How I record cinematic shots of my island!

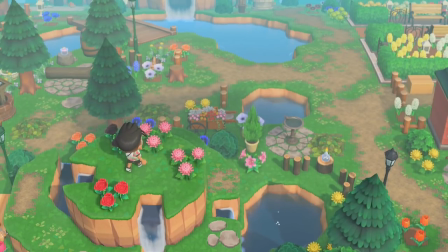245s
You can even do like a top-down shot right here, but I don't really think I like the top-down shots.
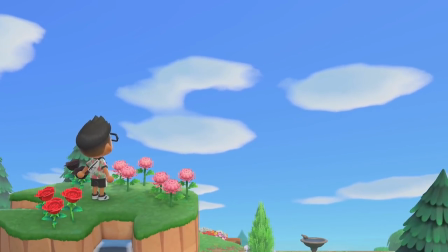250s
I think I like more of the either straight-on shots or like looking straight up at the sky, which is even a nice shot right there.
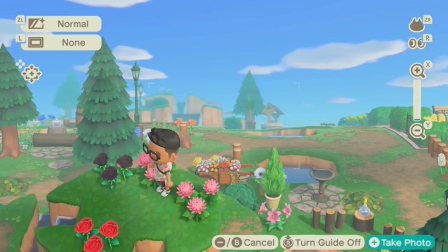257s
The unfortunate thing too is that you cannot use a ladder while you are in camera mode, and so you kind of have to get the camera as best as you can.
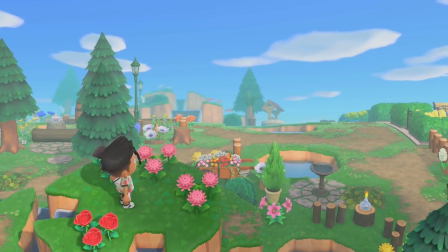264s
So for this shot right here, even though there's not a lot going on in the background,
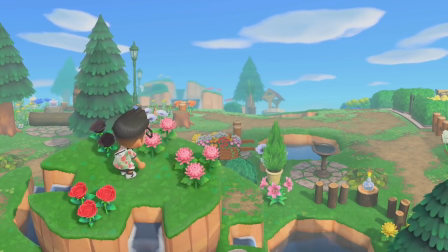267s
I think the fact that my character is in the foreground is going to be good enough as a means to fill out what you're seeing.
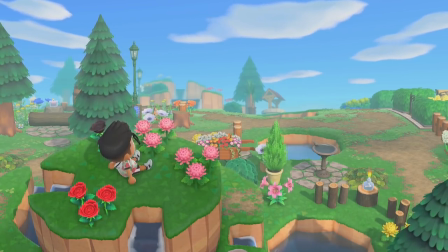275s
And so what I'm going to do is again, just sit here, let this go for a little bit. All right, there we go.
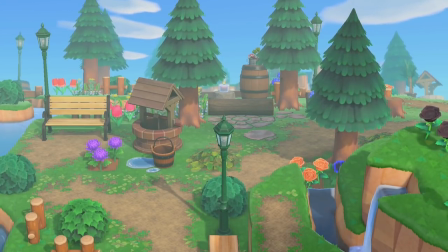280s
While I was up there, I noticed that this small shot over here to the left-hand side is actually pretty nice too.
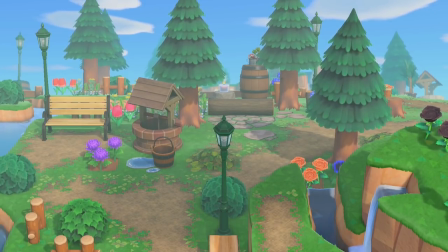285s
There's a lot going on in the background, and there's not enough going on in the foreground.
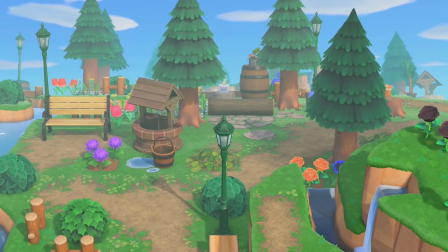289s
And so I think this is a good opportunity to have my character kind of run in and be the observer of this particular scene.
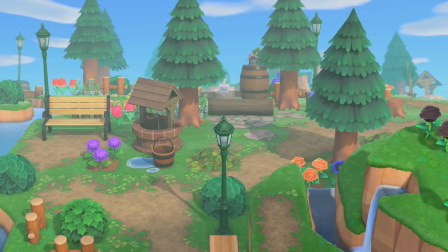296s
So what I've done is I've kind of positioned my character out of frame, and then after a few seconds,
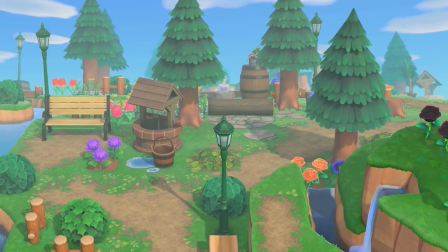301s
because I want to give myself enough time in post-production to go in and edit this part,
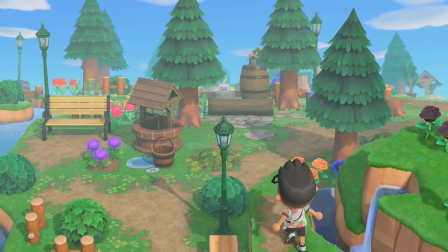305s
what I'm going to do is then I'm going to run in, and as quick as I can, sit down.
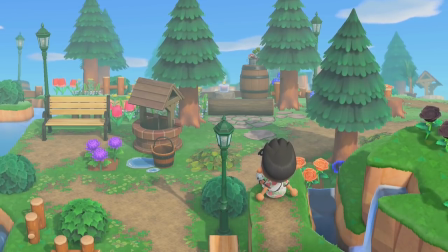313s
So what I'm going to do in post is I'm going to simply cut out the part where I am going through the emote menu.
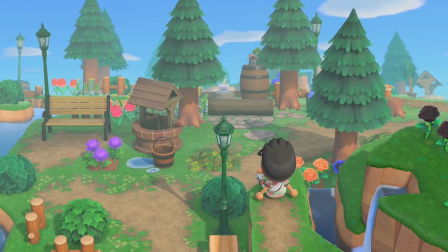319s
I'm simply going to, in the video, it's going to look like I just run up and then I sit down.
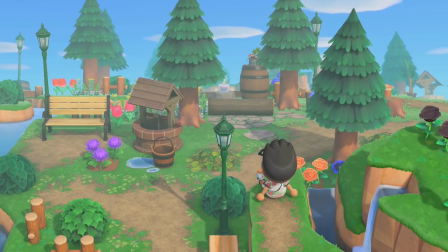325s
And there you go. And then this is another shot right there. So those are some pretty cool shots.
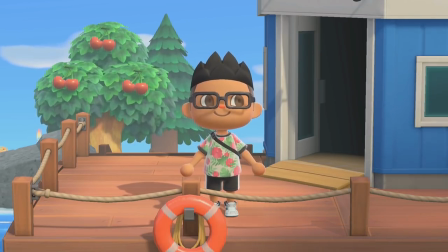329s
But what do you do when you do want to record your character, say, climbing up a ladder or jumping across a river or going in and out of buildings?
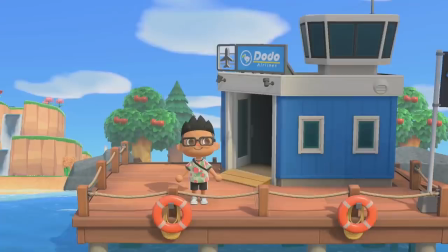338s
Well, to record those shots, I need to bring in a friend.
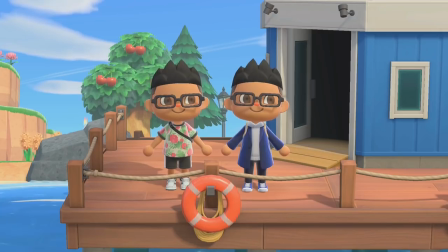346s
Yep, in order to get some of the shots that I get on my intros, I sometimes have to bring over my doppelganger from Chillin' to record over here on Diamond.
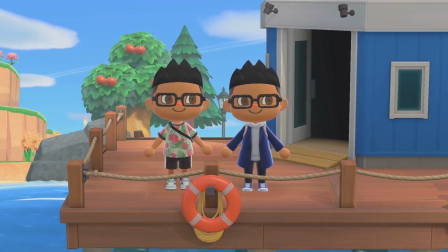354s
And then, of course, if I'm recording over on Chillin', if I need a certain shot, then I'll bring this villager from Diamond over there.
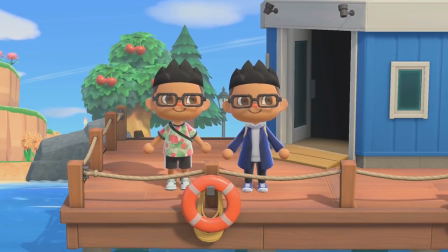360s
So it's just one acts as the cameraman for the other, depending on whatever island it is that I'm on.
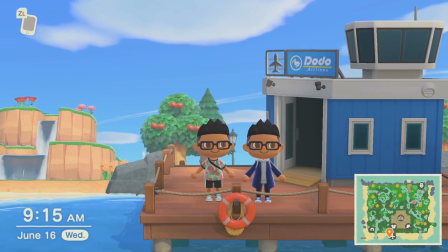365s
So what I'm going to do is I'm going to switch over to the Chillin' Ryan and make him the cameraman. So give me 1 second.
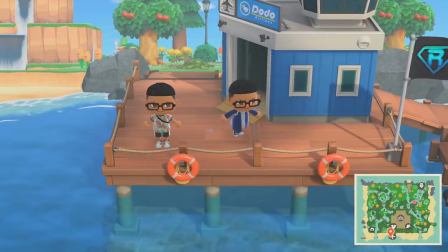371s
Okay, and there you go. I am now in full control of my chillin' doppelganger.
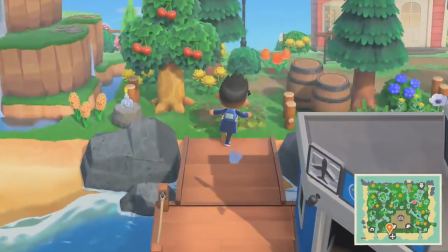375s
So what I'm gonna do is I'm gonna get 2 shots to kind of exemplify the shots that I was talking about earlier.
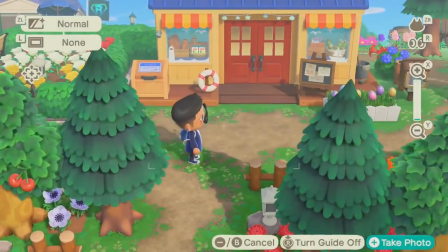382s
So what I'm going to do here is I'm going to record a couple of shots to kind of show you what it looks like for when you aren't able to get the shot on your own.
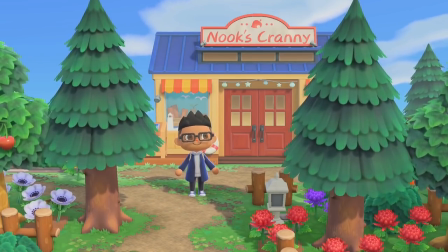390s
So as you can see, this is for the Southern Hemisphere camera, so he is going to step out of frame.
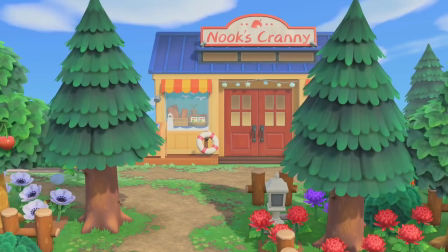396s
And then what I'm going to do for my Northern Hemisphere character is I'm just going to bring him into the store really quick, and then I'm just going to have him walk out of the store,
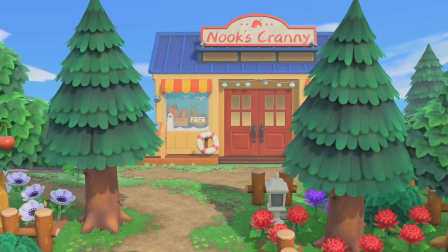404s
and then whenever he walks out of the store, I'm going to kind of walk down and to the left to kind of give like a cinematic shot that he's leaving the store.
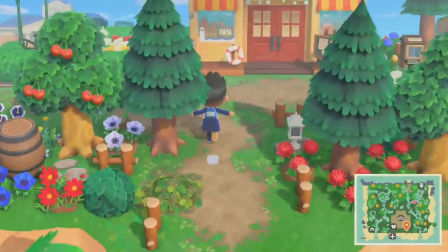411s
There you go, not too slow, not too fast. And then the last shot that I want to get is a shot that I've been thinking about getting for a while.
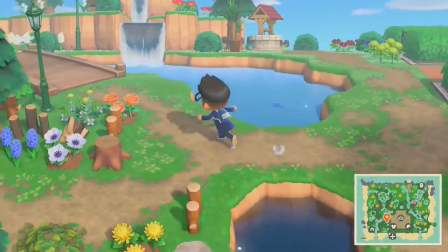420s
I'm going to show it here, but don't be surprised if I end up using it in a future video.
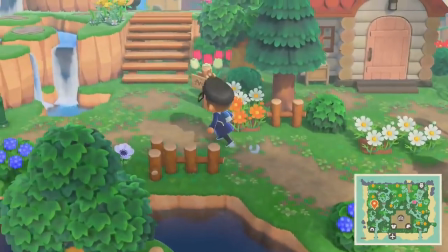425s
There are these little kind of hopping stones across from Ketchup's house,
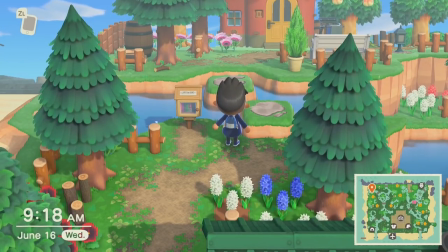431s
and I've always wanted to record my character hopping across it, but like I said, you can't hop across it whenever you are in camera mode.
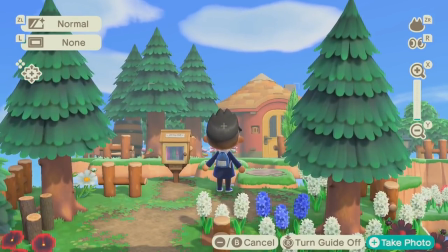437s
So what I'm going to do is instead I'm going to position the camera right there.
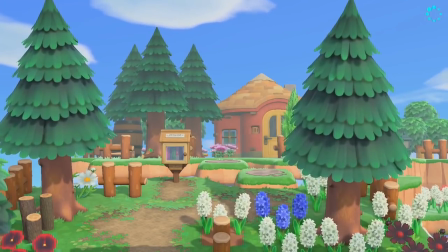442s
That's a pretty good shot. And then, oh, you can even see Ketchup in the background. That's cool. So I'm going to have my Northern Hemisphere character hop across starting at Ketchup's house.
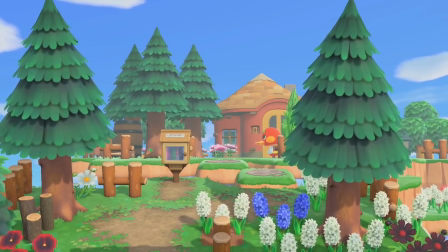450s
Oh my God, that's like perfect timing because Ketchup is back there, but I'm rushing all the way there to get there. I'm not going to make it in time. Maybe I will. All right, so you can see my character over there on the right-hand side. Hello.
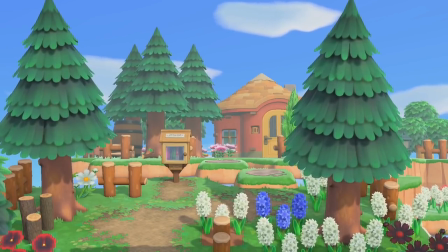460s
I try to make all the shots about 5 seconds long, so I try to keep that in my head whenever I go through and do one of these things.
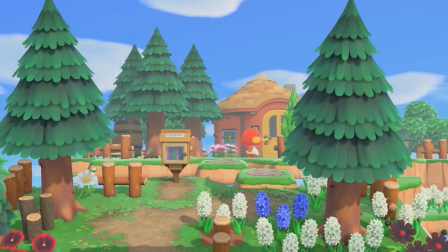467s
So let's see if Ketchup comes out really quick. Yep, here comes Ketchup. Perfect timing. What I'm going to do is I'm going to kind of walk through, and I'm just going to hop on over.
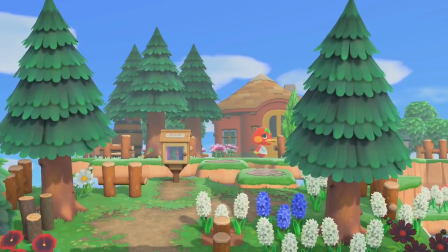477s
There you go. And there's a shot right there. You have a nice, decent shot.